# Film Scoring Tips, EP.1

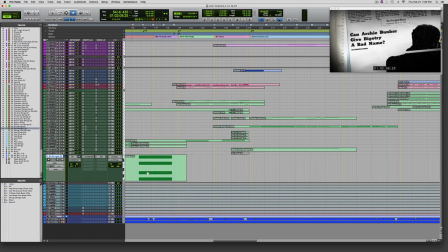(41:32)
The longer game here is that the Vietnam War and civil unrest of the late 1960s led Norman to produce TV shows that were a commentary on that time, which in turn led to him being ostracized by Nixon,
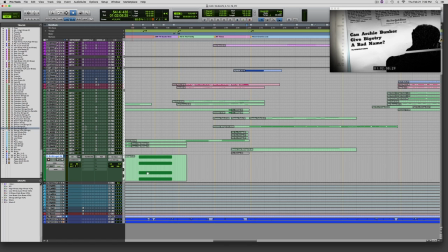(41:47)
which then led to the moral majority being formed, which spurred him to create People for the American Way. So I wanted to write music that led me all the way through the unrest to the more positive People for the American Way section. Let's take a listen to that, all with dialogue.
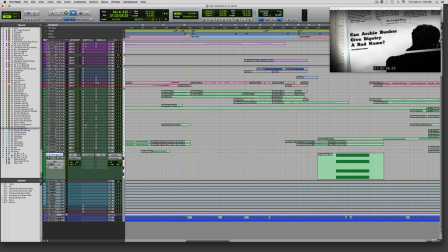(42:08)
Just go back a little to after war.
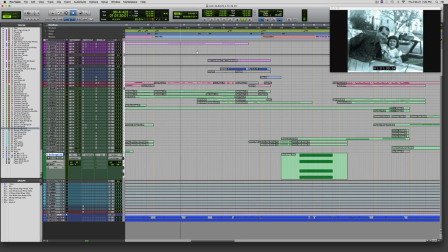(42:10) After the war, Norman moved his young family to Los Angeles and tried his hand at writing for television variety shows.
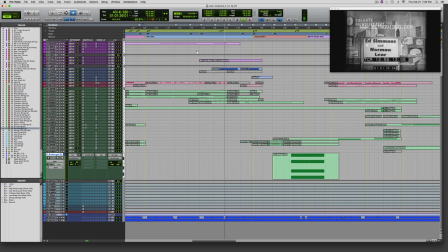(42:20) It wasn't long after that he made his mark with films, earning an Oscar nomination for Divorce, American Style.
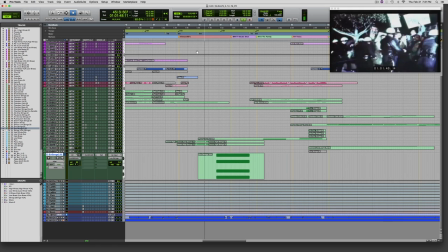(42:30) But all the while, the country was facing social turmoil and a revolution of ideas.
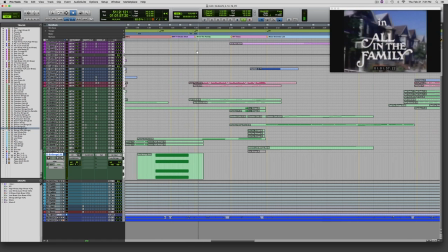(42:38) Stunned by the banality of television, Norman put a spotlight on the issues of the day and made us confront our own humanity.
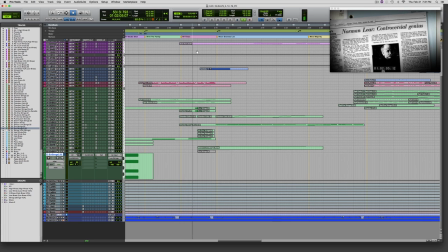(42:47) He made television accountable and changed its role in our culture forever.
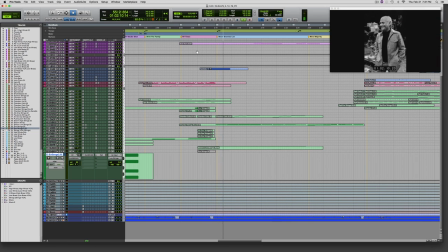(42:53) To his great delight, Norman was placed on Nixon's enemies list. And yes, there's a tape. And that's a regular show. It's on every week. What's it called? Archies, guys.
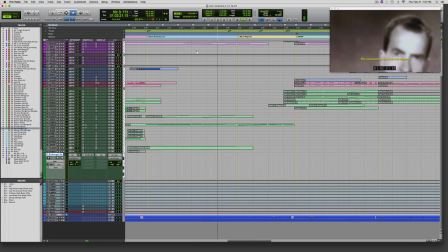(43:06) Communists, the right wingers. When the moral majority proclaimed the United States a Christian nation, Norman became a full-time activist.
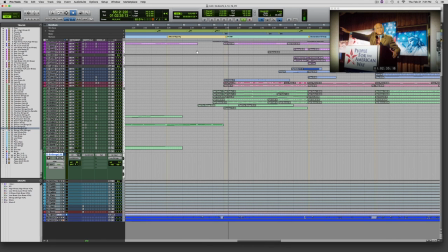(43:19) He founded People for the American Way.
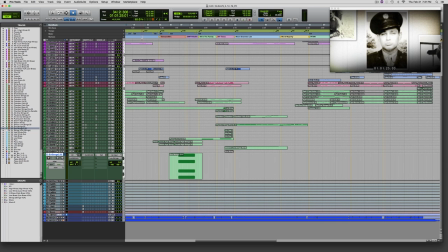(43:24)
I hope that you can hear how the music keeps on evolving and moving forward through this entire section,
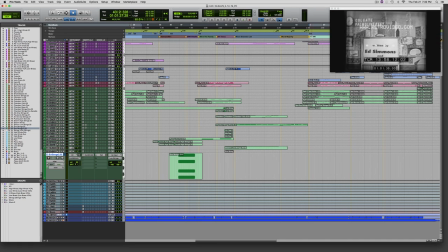(43:32)
which leads us to the People for the American Way right here.
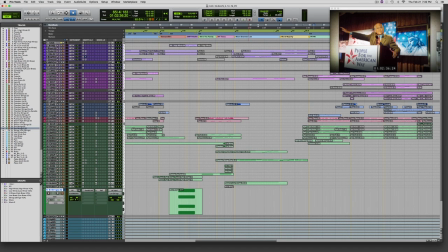(43:36)
Now, I want to solo the click track here and turn it on and tell you that the way I figure out some of these tempos for all these different sections is I sing along a click track in my head as I'm watching the film, and I try to figure out what that tempo is.
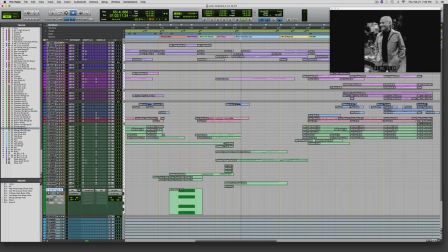Right, you see it hit that tape, change to the tape machine. Hit that change to Nixon.
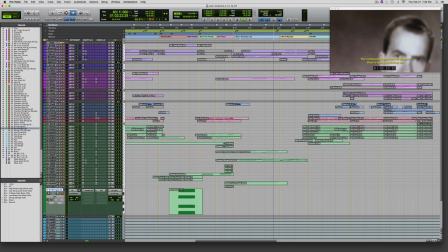(44:09)
And now I need to do a little rallentando.
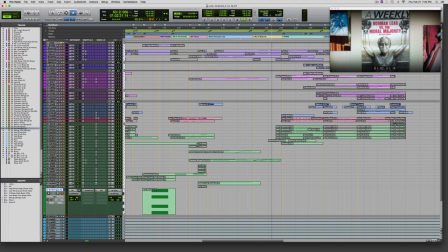(44:16)
Just pick it up a little bit, which works with the music. And then boom.
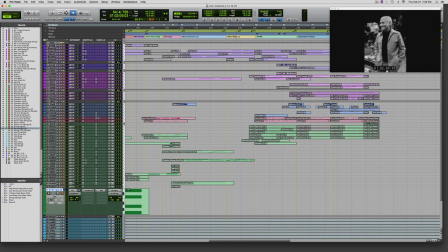(44:23)
So you notice that I'm not hitting every little picture change, just the ones that I think are important or just enough to make it seem that the music is really timed with the film. You don't have to hit every little picture change.
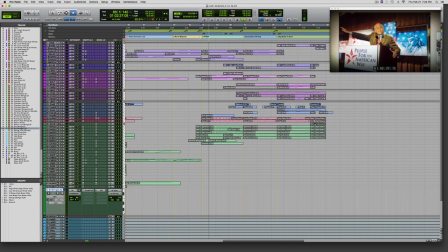(44:36) He founded People for the American Way and wrote television specials that celebrated our liberty. You can call me old boy, but let's just keep it simple. Just call me Flag. In 2000, Norman.
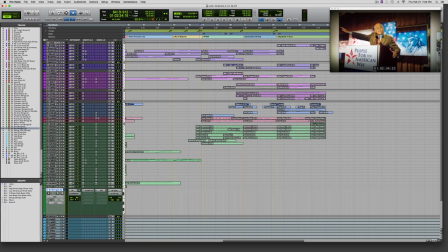(44:55)
At this point, I bring in another variation of the opening music, and I try to add some instruments to give it even more of an uplifting feeling, an inspirational feeling, and a little bit of patriotism as well. That's why I've got the solo trumpet there. I think that's this track here.
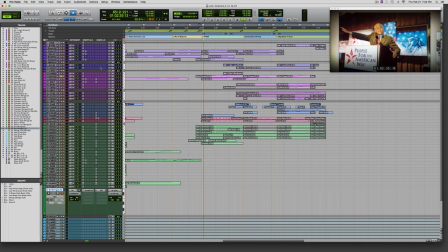Playing with the horn.
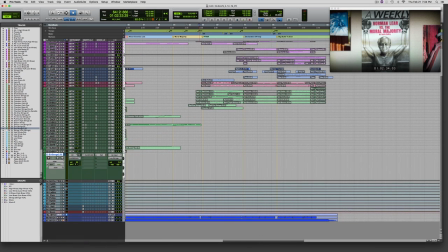(45:25)
Right, let's listen to that without the dialogue.
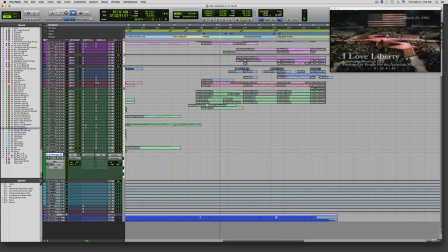Right, there's also more activity in the basses there.